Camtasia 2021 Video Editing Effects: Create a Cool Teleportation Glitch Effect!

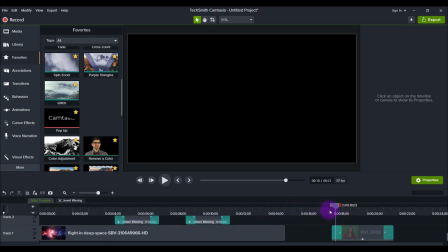[8:17]
And then now that we have the glitch effect, I started to place the different miniature versions of me.
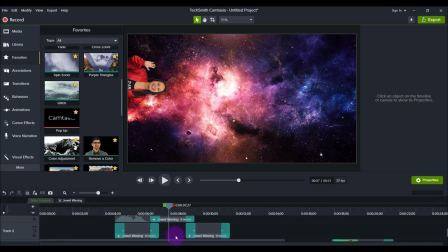[8:26]
And you'll see that I did it a certain way. So there's a reason why I didn't just put one right after the other. It's because I want them to overlap and go at the same time.
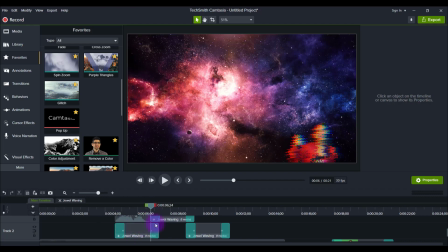[8:41]
So you can see here that this first one and this second one are overlapping at the same time. And if I move this incrementally, you'll see that as this first one is disappearing,
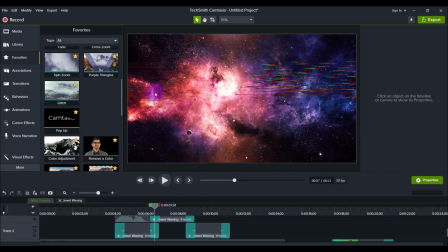[8:57]
the second one at the same time is appearing. And that's what I wanted, because if I just did it right after, then there would, I mean, it would still look cool, but then there would be this gap of delay, and I didn't want that.
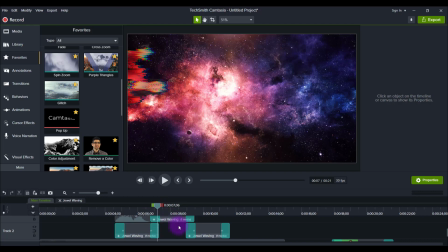[9:15]
I wanted an overlapping effect. So that's why this one is specifically placed above this one and matching the same transition time. And then, so this one becomes the second one, and then the third one,
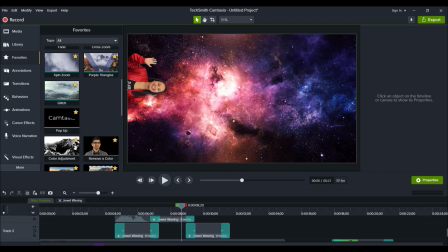[9:31]
since there's space below here on this track two, I just put it below. I could have technically put it above and stacked it up, but I was like, no, it's okay. I can put it below here. And so as the second miniature version of me is disappearing,
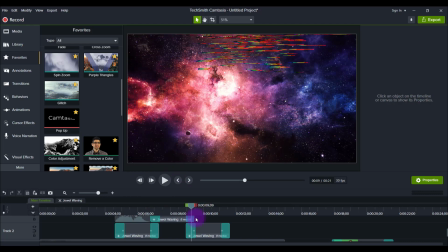[9:48]
the third version is appearing at the same time. And so that's why I did it like that. Lastly, the sounds, the audio. So I got this
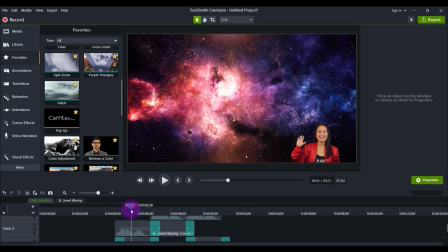[10:03]
flickering electricity sound from artlist.io, and they have copyright-free music. It's also a subscription-based website that provides really amazing music and sound effects and so much more, but that's mainly what I use it for.
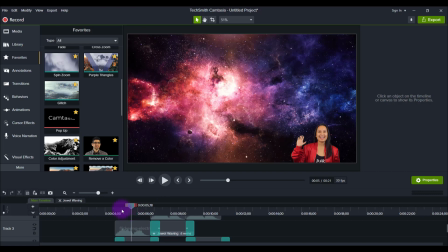[10:22]
The links for everything to these sites will be down in the description below. And so I wanted a sound effect that would match the transition. And so this electricity sound matched well for me. I liked that. So I'll just play it again on the test here.
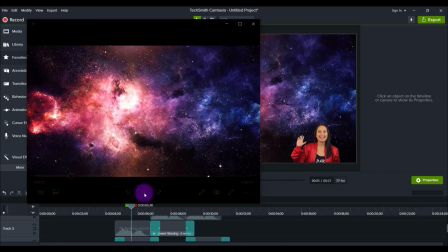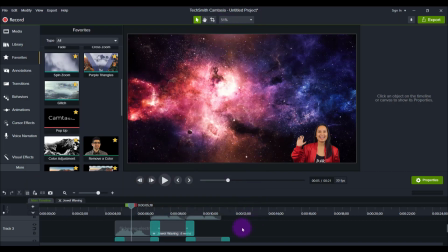[10:49]
So in my opinion, that sound matches the effects that are happening, and when you do that, when it matches, then you get a really cool project, a really cool video. And so again, being strategic with the placement,
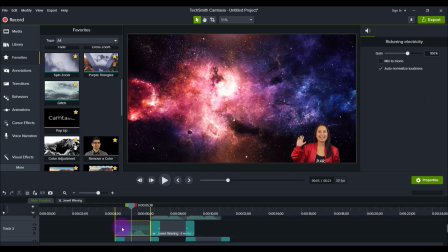[11:06]
I didn't just take the audio and put it like right here, like way before. I made sure that it starts right when the transition's happening.
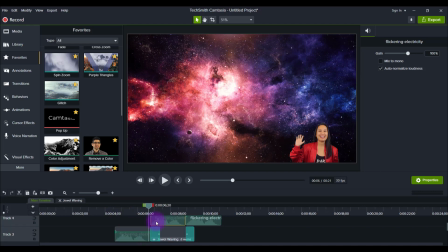[11:21]
And then as I move on to the next one, it starts as the second transition is happening. And then you'll see for the third, it starts as the transition is happening. You know, it might look weird on the timeline, right? Like, oh, why did you put that there?
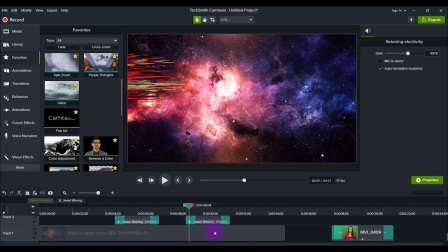[11:39]
Why didn't you put it here? Whoops. Yeah, why didn't you put it here? Because if I put it here, then it would be after the transition, and then the sound wouldn't make sense because I would have already appeared.
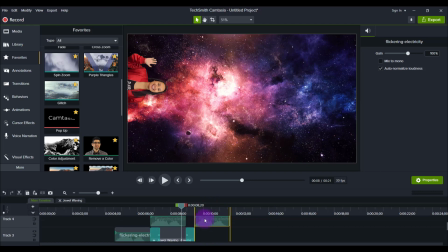[11:53]
And then the electricity is to signify the teleportation that's happening. So that's why it's placed there. And I know it looks misplaced, but it's actually in the correct place. And so that's how I created this teleportation effect.
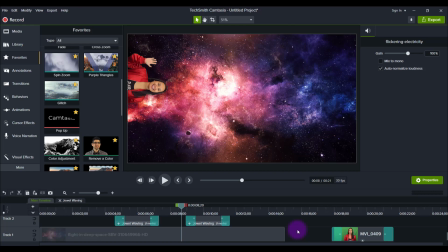[12:12]
And again, you can do this with anything. You can do this with a picture of a ball or something, green screen of you, green screen of something else that you get from a stock footage site. It's literally endless.